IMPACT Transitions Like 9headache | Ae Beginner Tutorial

What's up guys, today I'm going to show you how to make fast impact transitions like 9headache, so let's just get right into the video.
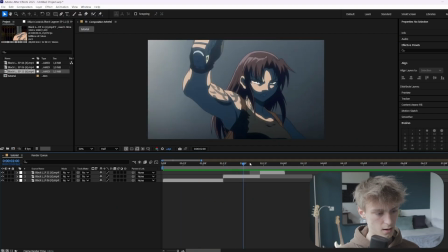[0:06]
Alright, so I already imported some clips that kind of flow with each other. For example, here it goes to the right, and then here as well, and then here as well.
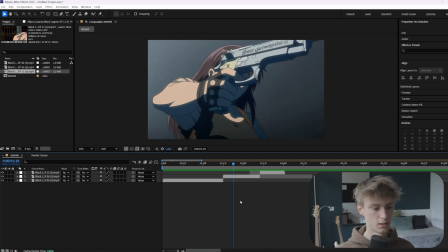[0:15]
So that's the first step, honestly. You need clips that flow well with each other, otherwise you won't have impact anyways.
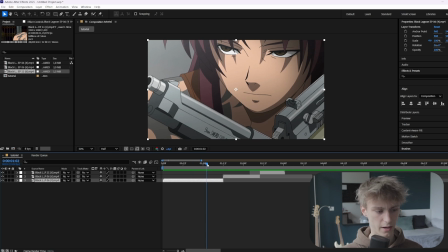[0:22]
So usually you would add some velocity on here, which I didn't for now, but we're just going to start off with the bankrop,
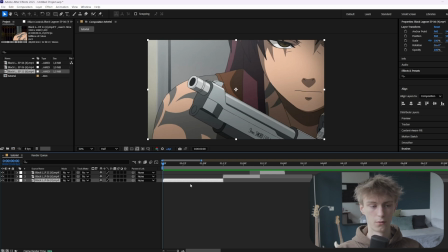[0:28]
because the velocity is just something extra which is not necessary for this tutorial. So we're just going to make a null layer like this and then cut it really quick.
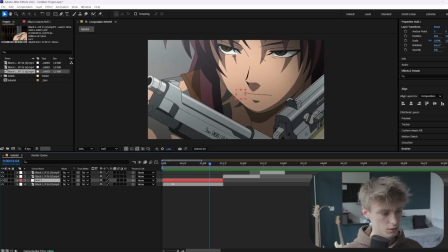[0:38]
Alright, and then let's just create some extra movement here on the transition. So we'll link it to the null layer with this icon here and then drag it onto here. Alright, and now you want to press S and scale it a little and then press P. Now let's move it up a little.
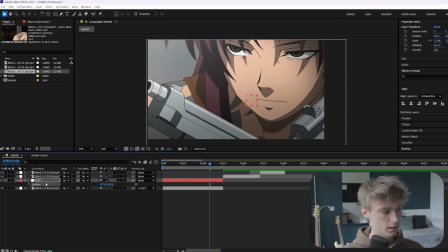[0:53]
And then here we're going to drag it to the left, and now we're going to separate our dimensions. So right click and then separate dimensions. Now we're only going to use the X value, so keyframe it. And then towards the end, we're going to move it to the right.
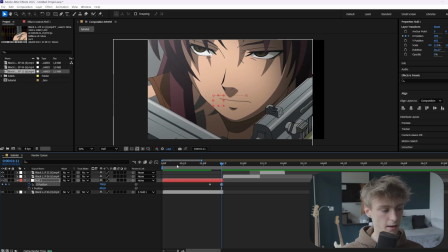[1:05]
Make sure you don't overdo it, because otherwise you'll get these black bars. And you can fix this with an effect called motion tiles or CC repeat tile.
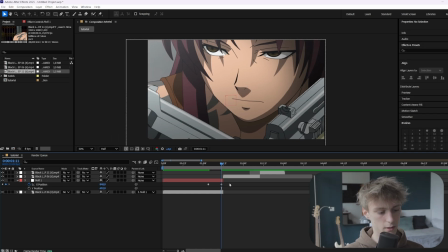[1:13]
But it's usually better to just keep it in frame. And then you want to select your keyframes, press F9 and then go into the graph editor.
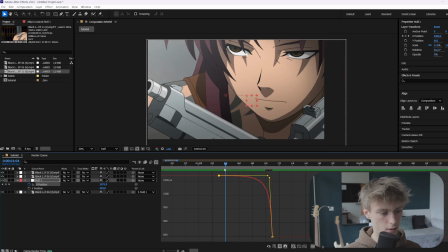[1:20]
And then here you want to make a graph that looks like this. Alright, and now as you can see, it has some more impact and some more movement.
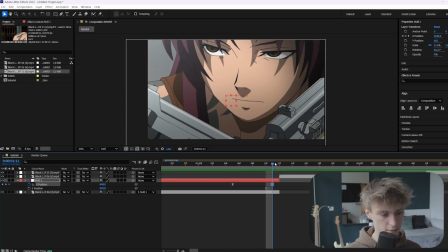[1:29]
You can even move it a little closer. Okay, and just make sure the last keyframe is not on this frame here, but on the frame just before it.
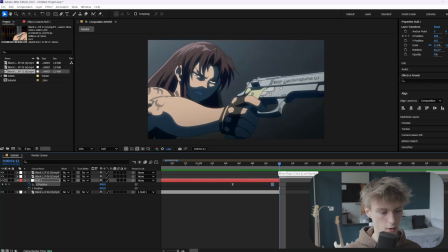[1:36]
But this is actually your actual ending frame, which some people get wrong. They think this is your ending frame, but this is already the next clip actually.
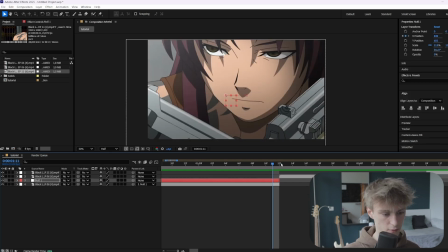[1:45]
So make sure to put it here. Alright, then on the next clip we're going to do the exact same thing, but then for the beginning.
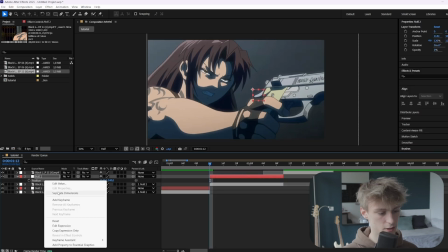[1:50]
So make sure to link them. Then you want to separate the dimensions again and only work with the X value.
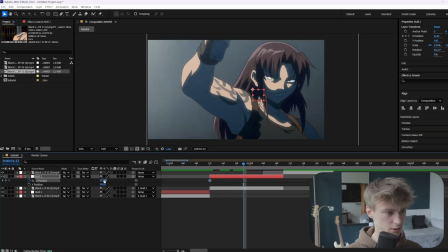[1:57]
And then here you can make it a little longer and let's just move it to the right. Okay, and then the exact same thing.
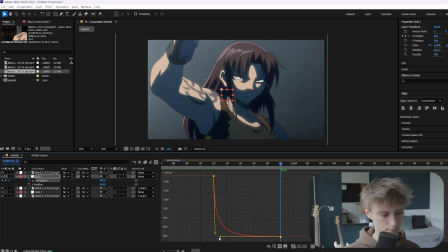[2:02]
You just go into the graph editor and then this time you want to make a graph that looks like this. Alright, and now as you can see, our clips just blend in with each other way better.
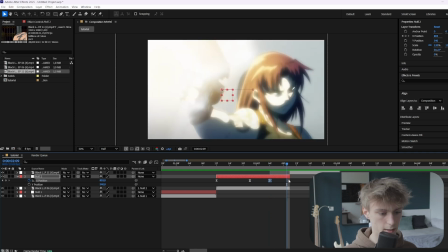[2:11]
Alright, then we can make another keyframe here. And then here at the ending frame as well. And let's make it go to the left.
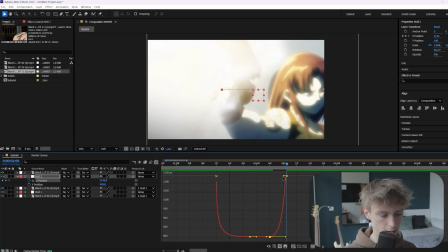[2:17]
And then go into the graph editor. And let's just make a graph like this again. Alright, and then on the last clip you want to do the same thing too.
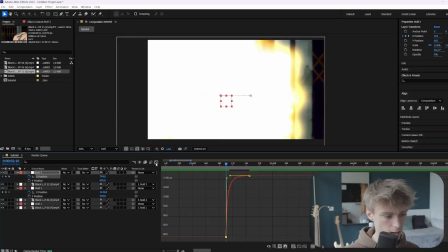[2:24]
Alright, so this is the graph I made for it. Basically the same thing. And now as you can see, it also flows in each other way better.
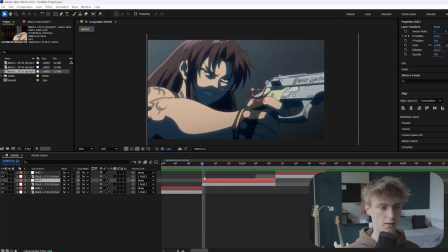[2:31]
Alright, now to make these transitions way more impactful, we want to use a lot of blur and a lot of exposure effects, or even some glitch effects, just like 9headache does. So we want to make an adjustment layer, Ctrl-Alt+Y. And then let's go 3 frames before it and cut it here. And then maybe 5 frames after it. Alright, like this.
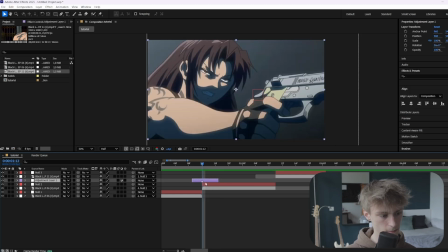[2:49]
And I always like to add a marker here with the asterisk key to know where the impact is. Alright, so here we want to add an effect called directional blur. You can use the stock one, or you can also use S directional blur, which I prefer.
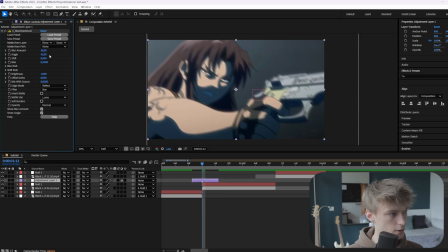[3:03]
Or it's actually S blur directional. Alright, and then here you can set the angle to 0 because we're moving horizontally. So you always want to make sure it's moving along the direction your clip is moving. Now let's increase it by a lot and make a keyframe.
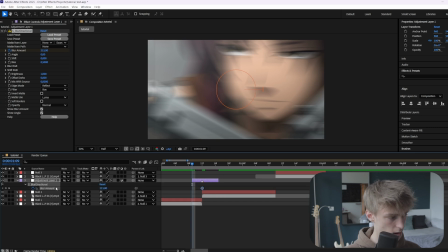[3:17]
Alright, then let's go to the beginning, press U. And then let's make another keyframe and set it to 0.
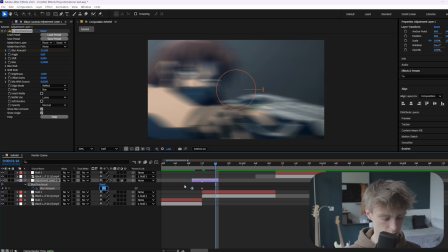[3:23]
And then on the end, we also want to set it to 0. Let's extend it a little more actually. Alright, then select them all, press F9 and go into the graph editor. And then here, you've seen this graph before in my tutorials probably. It's just a basic impact graph, so you want to make something like this.
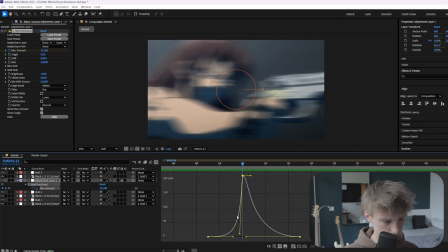[3:42]
Alright, so now we got some blur going on. We want to make it even more impactful actually, so something like this.
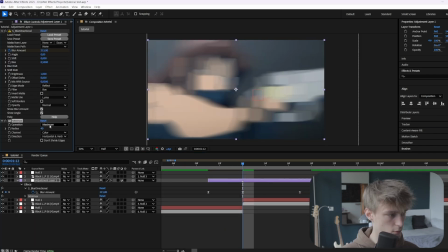[3:50]
And then we want to add an effect called minimax, and we want to set it to maximum, and then set it to horizontal. If your clip is moving from the top to the bottom or in reverse, you just want to set it to vertical. For now, we'll set it to horizontal, and you want to increase it by a lot as well, like this.